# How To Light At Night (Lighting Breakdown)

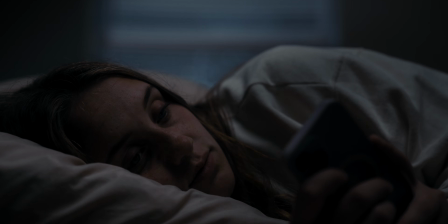[4:03]
And then I did overexpose it by 2 stops and then bring it down 2 stops in the grade to make sure that I was getting a clean image, because when you're lighting things that are dark, it's actually better to light them bright.
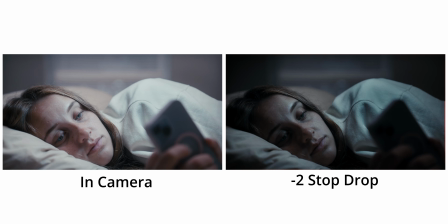[4:16]
So I'll kind of show you here what it actually looked like in camera versus what it looks like when I bring it down 2 stops. But I did have a like -2 stop LUT on my camera, so I could see exactly what it was gonna be looking like once I dropped the 2 stops in post.
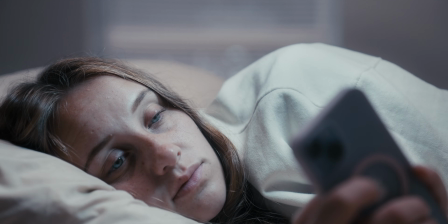[4:28]
But this is actually what the camera was capturing when I was shooting, and then in Resolve, dragged down 2 stops, and that's how you kind of get that dark but clean look. And then I believe my white balance was set to about 4,000 Kelvin to just make those daylight fixtures feel just a little bit cooler. Overall, I'd say I'm pretty happy with it, but like, everything, there's always things that we can improve on. So there's 2 main things here that I've kind of noticed so far that I would like to improve on.
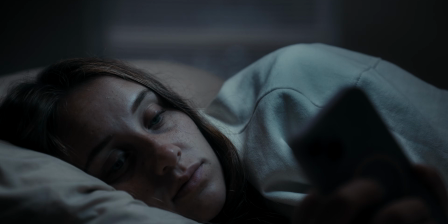[4:49]
The one is that I would not have her wear a white sweatshirt. It was just kind of too attention grabbing. you know, honestly, this was just a practice, so I wasn't like gonna make her go change her sweatshirt for this. But if I was doing this for a real client thing, I would not have them wear a white sweatshirt because it just kind of draws your attention away from their face. So yeah, wouldn't do that again. The other thing, and this is arguably the more important thing,
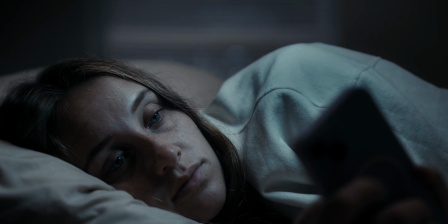[5:15]
is that the phone gag light is not coming from fully the right place it should be. And this was actually pointed out to me by my good buddy and fellow cinematographer, James Hargrove. He pointed out that, you know, it's kind of coming from a little bit more sidey than maybe it should be coming from. And this feels more like maybe like a TV light that's kind of off screen somewhere instead of the phone.
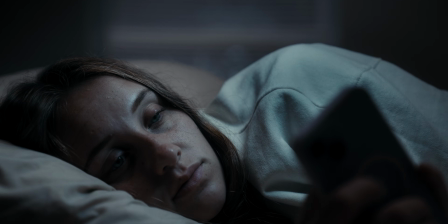[5:36]
And so he suggested that next time, you know, maybe use the MC, but like take the phone out of the phone case and put the MC in its place. So it kind of pulls that light more just on the face rather than kind of spilling out throughout the scene. And I thought this was a great idea. And as soon as he said it, I was like, oh yeah, that makes way more sense. So that's also something that I'm definitely going to do the next time that I do this, is kind of make sure that phone light, whatever I'm using for that source, is coming from where the phone is coming from. So it feels like it's more so just kind of pooling on the face rather than spilling all throughout the kind of upper body area.
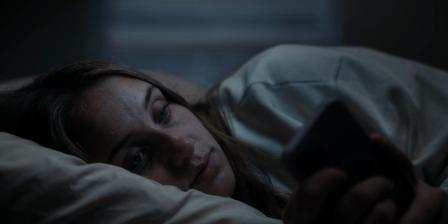[6:05]
But yeah, I would say this is a really fun practice. I can confidently say that I've definitely gotten better at now lighting this, and I know now going forward kind of the things that I'm going to change and improve on.
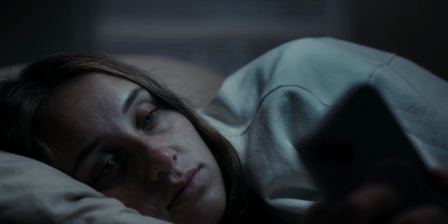[6:14]
So I highly encourage you this week to try doing a lighting setup that scares you or you think is hard,
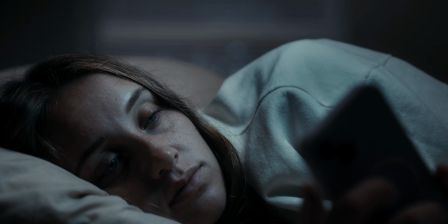[6:18]
because the only way you're going to get better at them is by doing them and then figuring out what you're going to do better next time. So hopefully you got something from this video. Hopefully you found it enjoyable. If not, as always, my apologies, and I'll see you next week. Bye.